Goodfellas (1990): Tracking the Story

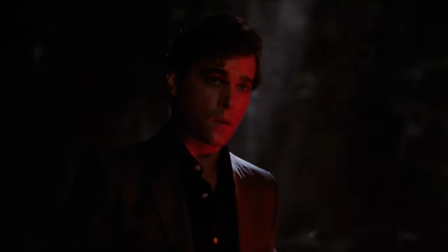1s As far back as I can remember, I always wanted to be a gangster.
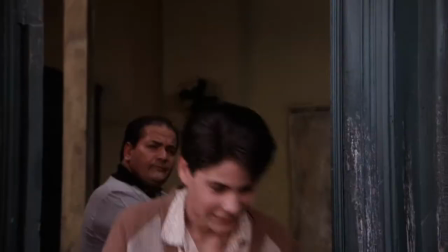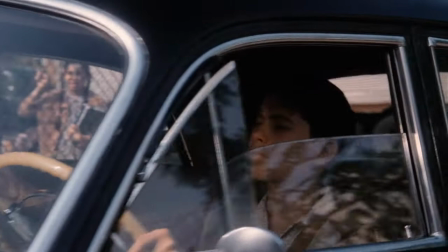12s
Martin Scorsese's 1990 crime drama is based on the true story of Henry Hill and his rise to the top of New York's organized crime scene.
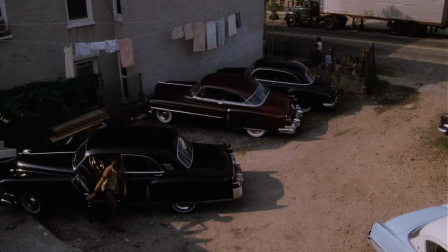21s
The movie follows 30 years in Henry's life, starting with the 1950s teenager who parked cars for local mobsters,
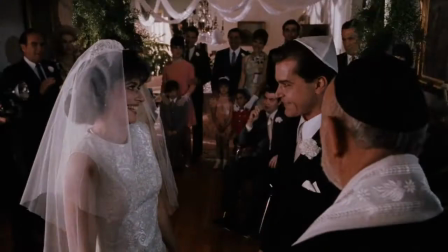28s
who then found himself undertaking more important jobs.
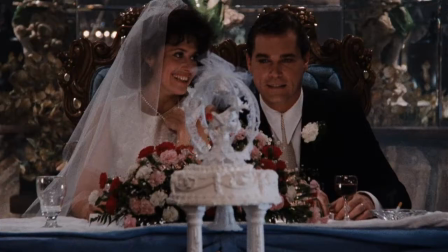31s
And of course, then he settled down and got married, all while continuing to climb the ranks of the mafia. but hold on a second, I'm getting ahead of myself.
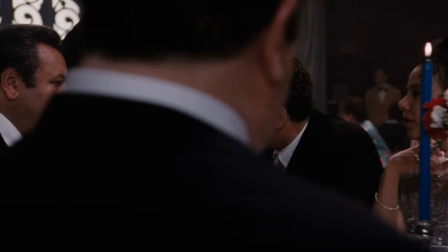38s
I don't want to talk about the story. Instead, I want to take some time to analyze how a story, how this story, was told.
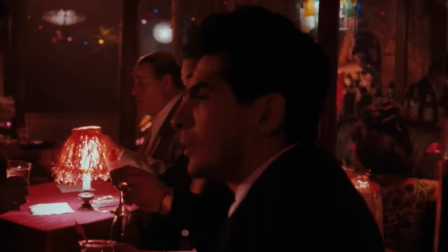46s
When you read a book, there are only two storytellers, the author and your imagination.
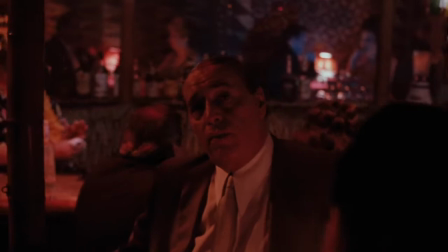51s
But when watching a movie, the storytelling comes from the script writer, the director, and the actors,
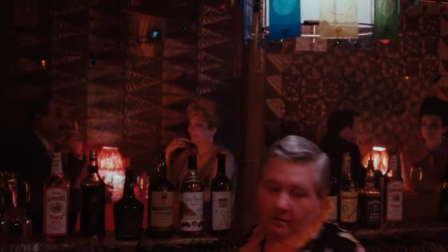57s
even the lighting, the production design, the props, costumes, music, and needless to say, the editing.
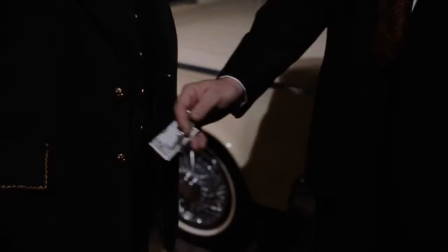63s
And the peculiar thing about editing is that it begins with the camera itself.
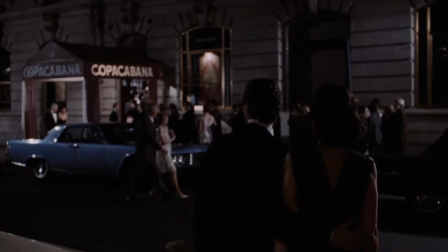68s
What I find so special about Goodfellas is the use of tracking shots, which, in the case of the famous Copacabana sequence,
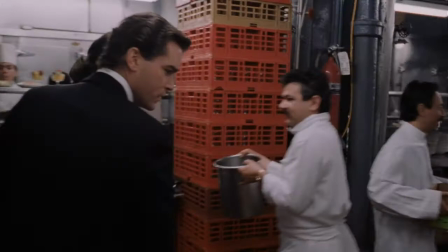74s
wasn't done with a dolly and track, but rather with what was then a relatively new tool, the Steadicam.
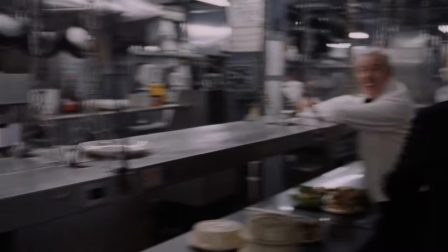79s
So what can the three-minute Steadicam shot tell us about Henry Hill's character and the world he lives in?
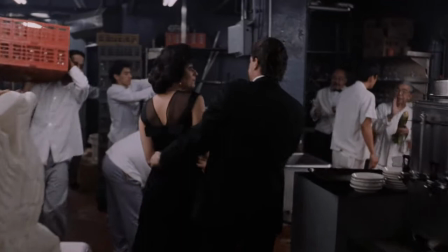85s
How can the use of the camera be optimized to tell the story? You're watching Screen View Mirror.
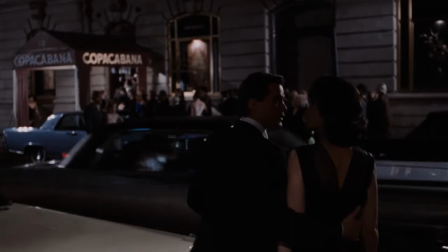91s
I'm your host, Emma, and this is my take on Goodfellas. It's worth mentioning that the Steadicam shot wouldn't have happened had it not been for logistical necessity.
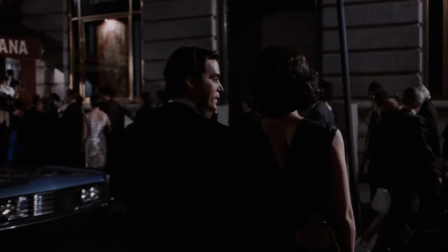100s
The crew had no choice but to go through the back exit since they weren't allowed to film the main entrance of the Copacabana Club.
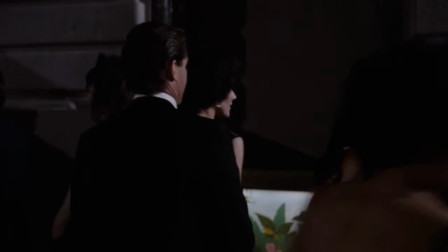106s
Surprisingly, the whole scene was shot in a matter of hours since it required only eight takes.
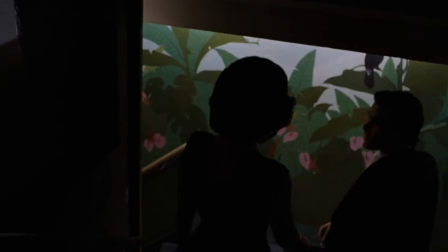110s
In 2015, Larry McConkie, the cameraman who filmed the shot, gave an interview to Filmmaker Magazine explaining the magic behind the lens.
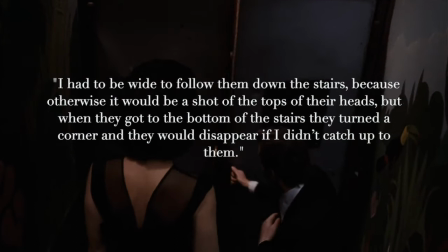119s
He said, I had to be wide to follow them down the stairs because otherwise it would be a shot of the tops of their heads.
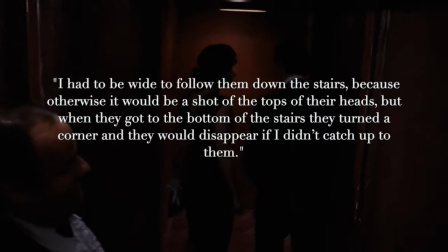125s
But when they got to the bottom of the stairs, they turned a corner and they would disappear if I didn't catch up to them.
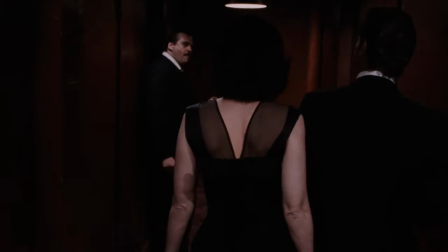129s
So he asked them to stall at the bottom of the stairs so he could catch up, allowing the camera to move continuously.
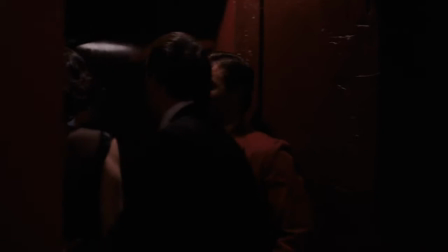135s
Indeed, note that the motion of the shot is very fluid. The camera never stops.
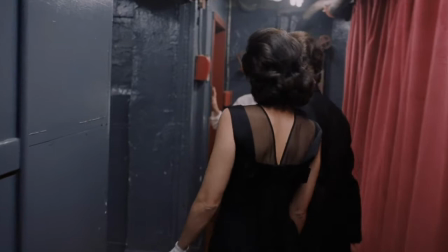141s
I think we can compare this shot to a ballet where the actors and camera crew are basically dancing with each other, maneuvering through the story.
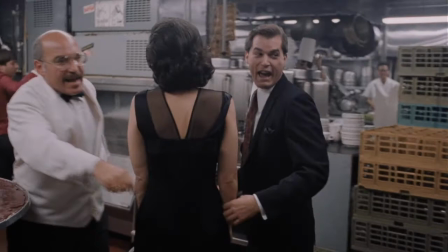149s
So not only do we have this kind of anticipatory movement with the camera leading the actors,
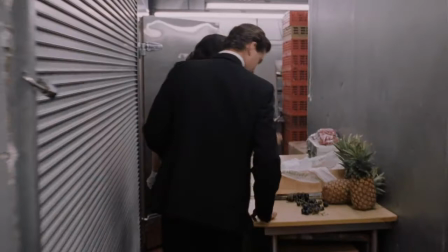155s
but it's almost as if the framing aligns with our own POV as the viewer, as if we were really there,
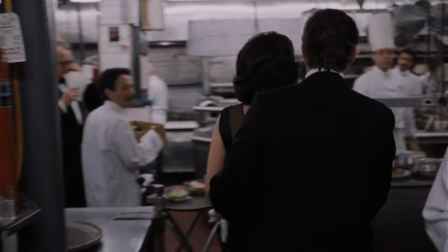162s
as if Henry is simply leading the way for us, welcoming us into his world.
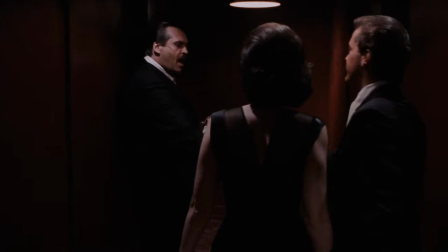168s
Then there was the other problem of having the actors' backs facing the camera for so long. So McConkie decided to have Ray Liotta turn around and talk to someone.
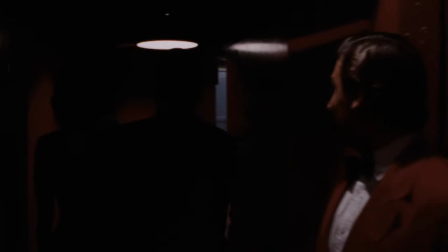176s
That's how the couple was brought into the scene, and how Henry Hill uttered the famous line,
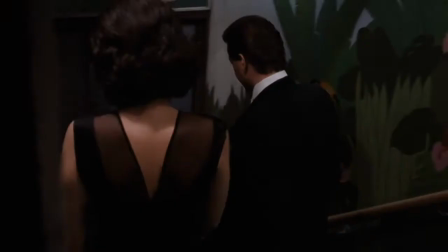181s
Every time I come here, every time you two, don't you work?
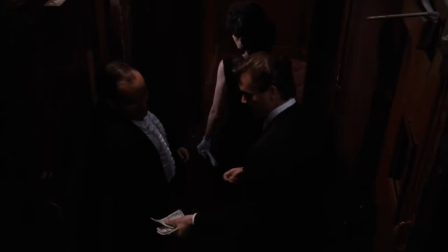186s
And because there were a lot of extras on set, they got someone to stand at the door and ask Liotta to give him a tip, which in itself echoed the character of Henry Hill.
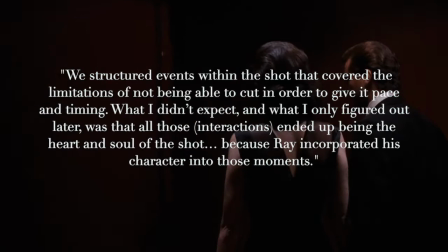195s
McConkie said, We structured events within the shot that covered the limitations of not being able to cut in order to give it pace and timing.
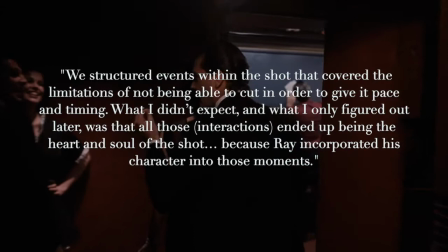204s
What I didn't expect, and what I only figured out later,
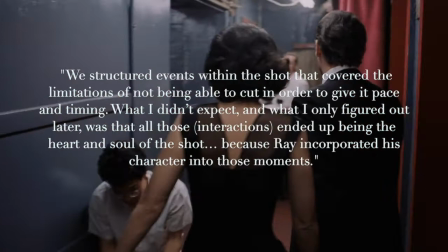207s
was that all those interactions ended up being the heart and soul of the shot, because Ray incorporated his character into those moments.
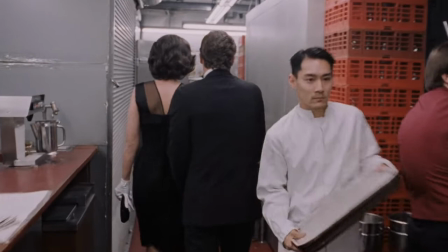215s
I think that even the whole idea of tracking Henry as he takes another route, going underground through the back door,
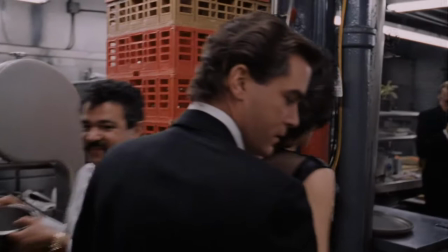222s
literally cutting corners, reflects his life in the mob, and mirrors the story of Goodfellas.
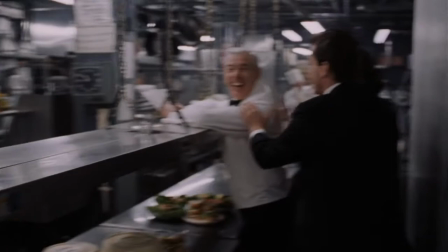228s
He's not supposed to be in the kitchen, just like he wasn't supposed to be at JFK for the Laptansa heist,
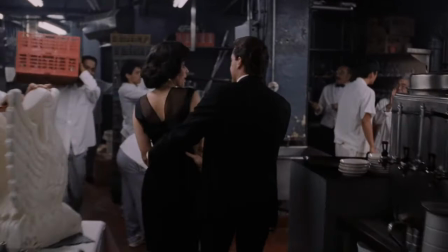234s
But being part of the mob entailed being in places where other people weren't allowed to be.
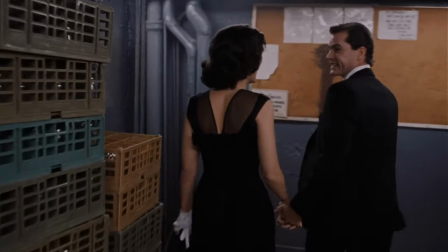239s
It meant that he could buy people off, in the short run anyway, and get to where he thought he wanted to be.
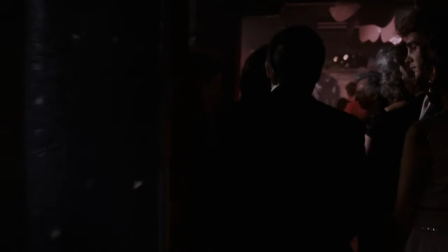245s
The only objection Scorsese had to McConkie's study cam shot was that he wanted a table to come out of nowhere and fill the frame.
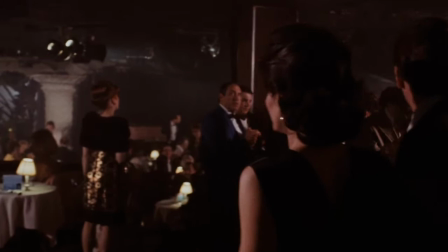251s
And this is what we see at the end of the long take when Henry and Karen instantly get their front row seats.
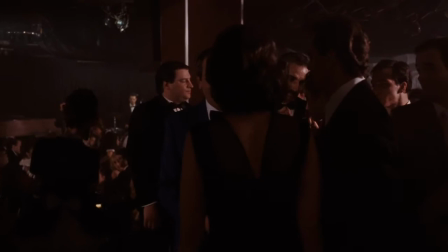257s
And again, this is not unlike the instant rewards Henry enjoyed while working for the mafia.
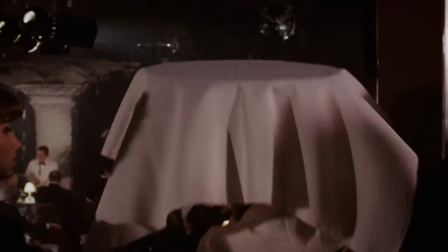261s
Indeed, the actions of this sequence really mirror the story, the details adding a third dimension to our understanding of Henry's world.
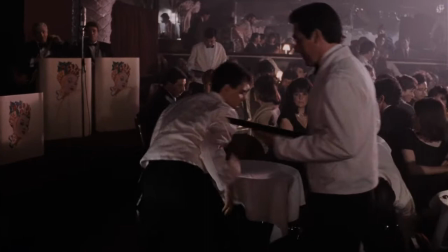270s
Overall, I really appreciate this shot because although a lot of work went into it, McConkie makes it seem so effortless.
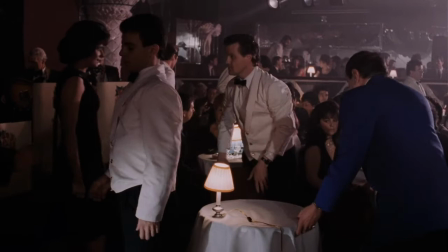277s
It doesn't even feel like the camera is there. It just feels like we, as viewers, are there.
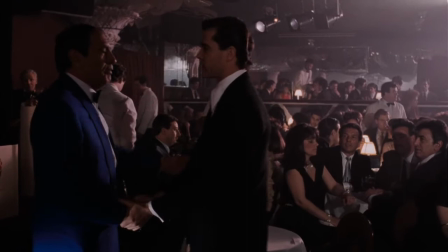283s
Great editing doesn't have to be explicitly noticeable. What matters most is that it tracks the story.
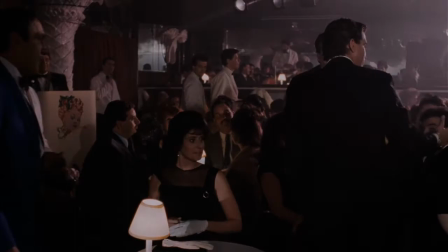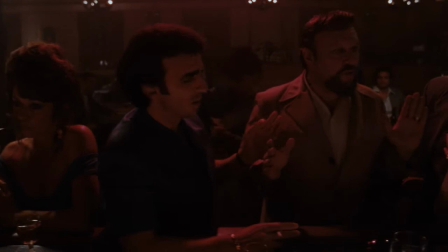295s
All right, so I hope you enjoyed this week's video. Keep watching movies, keep reflecting on cinema and reflecting cinema to others.
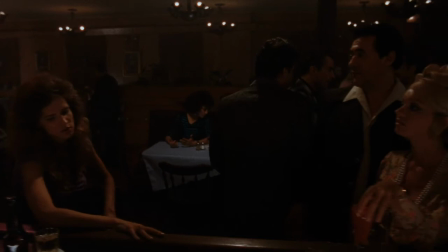302s
I think that editing really does start on set and I hope I was able to show that at least to some degree in this video essay. But in the meantime, stay tuned. I'll see you next week. This was Screen View Mirror.